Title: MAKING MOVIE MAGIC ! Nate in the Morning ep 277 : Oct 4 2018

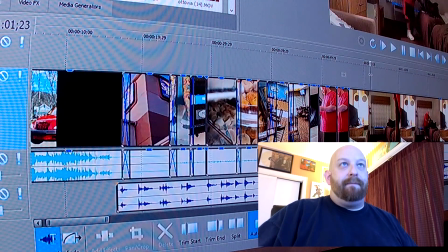12:36 In the background, here I am packing some things into a bag. So I'm going to cut straight from preparing that camera to packing my bag.
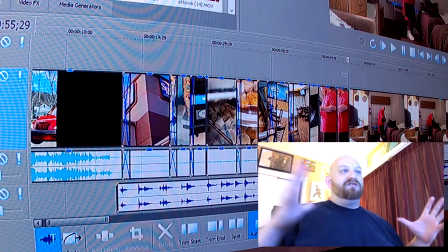12:48 It's another way to do kind of a time lapse without it being, squish everything together and let it all run just really fast.
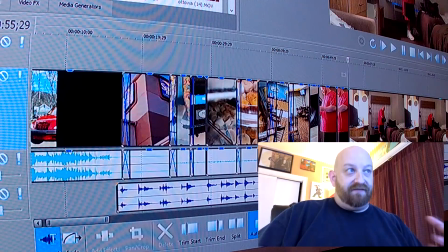12:56 You cut it up into smaller bits so that the audience knows and feels and sees what you're doing, but they don't have to see it happening really fast. It still goes at just a regular speed and works perfectly with the music that we've chosen.
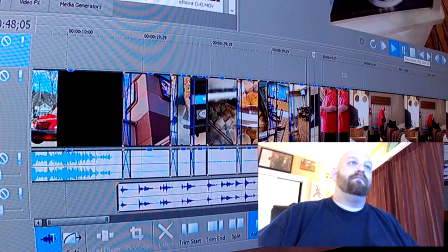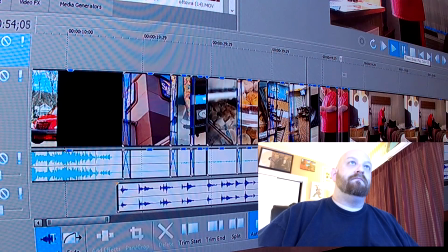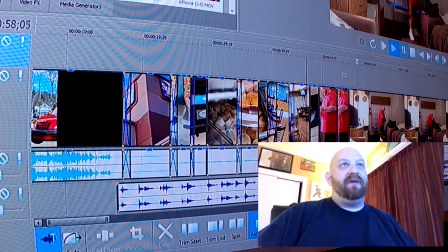13:22 Straight to me packing the bag there.
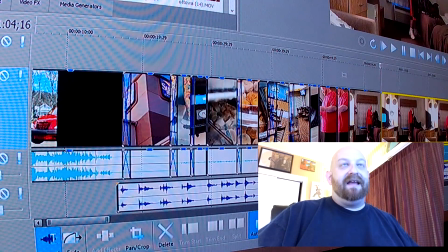13:31 And that one I left a little bit longer in because I like how I pull on the string to tie the bag.
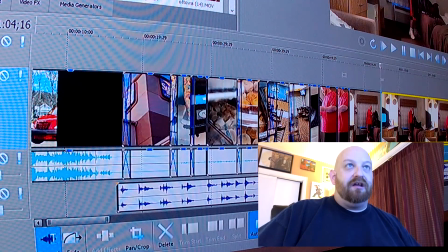13:36 That looks really cool. But again, this is the process. You just kind of go through each and every clip and you pick out the interesting things. You try and give it a nice little variety. And here's a part where I set the bag down.
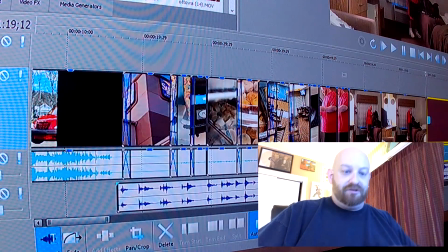13:50 I think I'm going to keep that in there too. Let's just see how that looks.
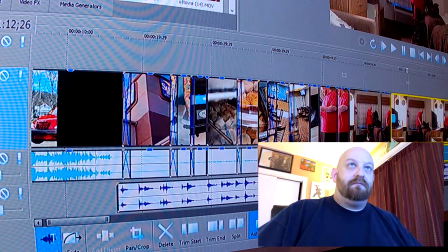13:57 And we'll cut that right there, because then we can jump right into something else. And I think we'll leave in just a little bit of packing this second bag. Cut that. Go straight to zipping it up.
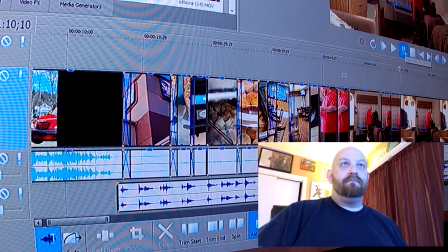And here's the part where I pick up the laptop and I start looking at it and messing with it for a minute here.
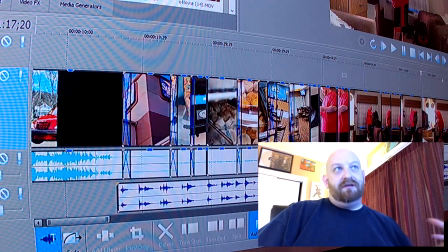14:31 That's a really good element. Because like I said, it just shows the whole process of packing up and getting prepared to leave for the day. And but you cut it together like this, so it's one thing after another.
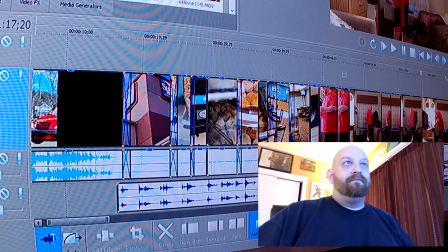14:44 It doesn't make it feel rushed because you have the softer music, but it still pulls everybody into that familiar environment. Just do that for a second. It really doesn't need a whole lot of it. And I know I'm going
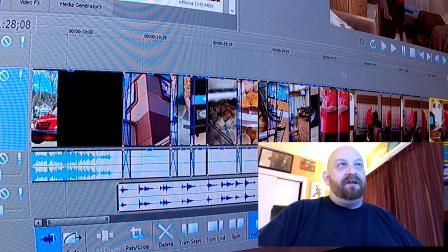15:04 to be... there we go. I know I'm going to be closing the laptop and putting it in my bag, so I'm going to go all the way to there, so that when you watch it, it just jumps to there. Messing with the computer here, and then it jumps to me closing it and putting it in my bag.
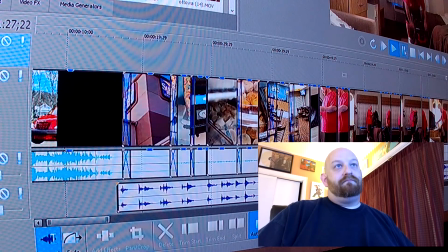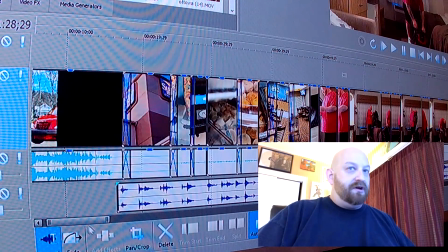15:30 There we go. Now I also know that in about a second here,
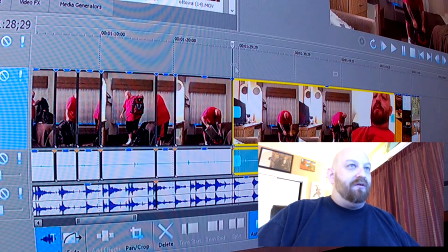15:34 I'm going to be picking up those bags and walking out of the room. So I'm going to go straight to that because we've already established that we're packing everything up.
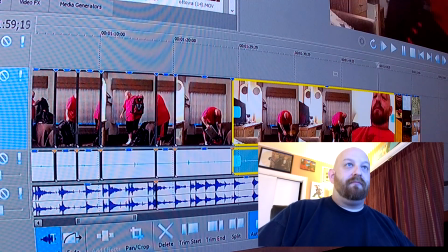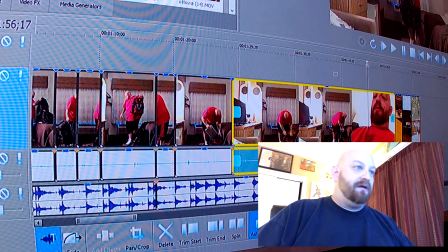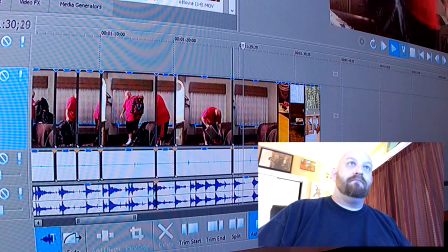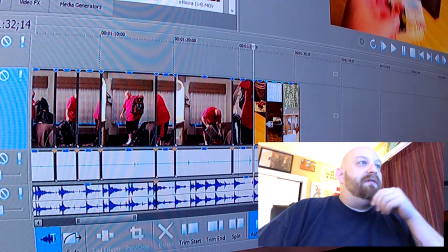15:59 There we are walking out of the room. Now, I also took a couple of close-up shots here, and it's leaving a tip and a card.
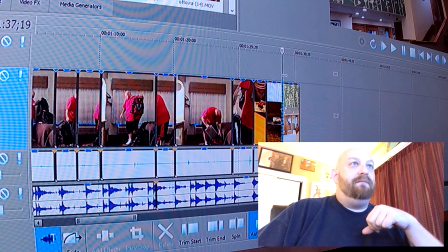16:08 And then I got a shot of the lobby and the front desk.
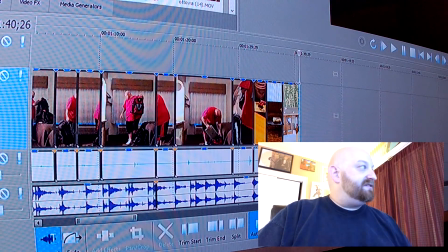16:13 And that'll be our very last shot there before we are inside the truck talking about where we are going to go for the day.
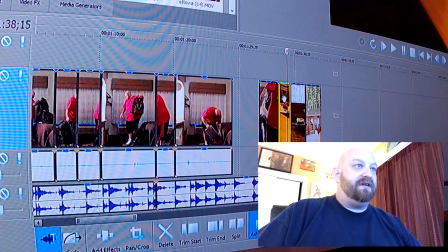16:19 And I think what I'm actually going to do is take that shot of the where I leave the tip.
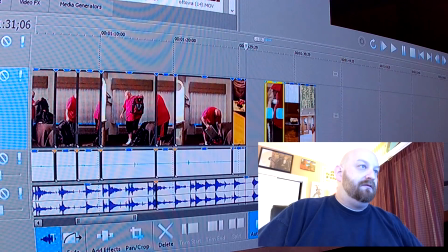16:26 I'm going to put it right in between where I finished putting my laptop in the bag.
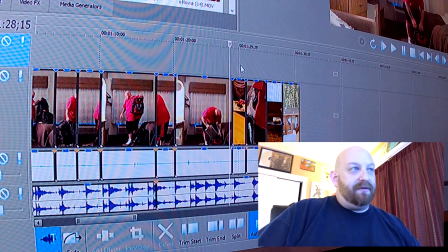16:32 Then you'll see me drop the tip, grab my bags, and walk out.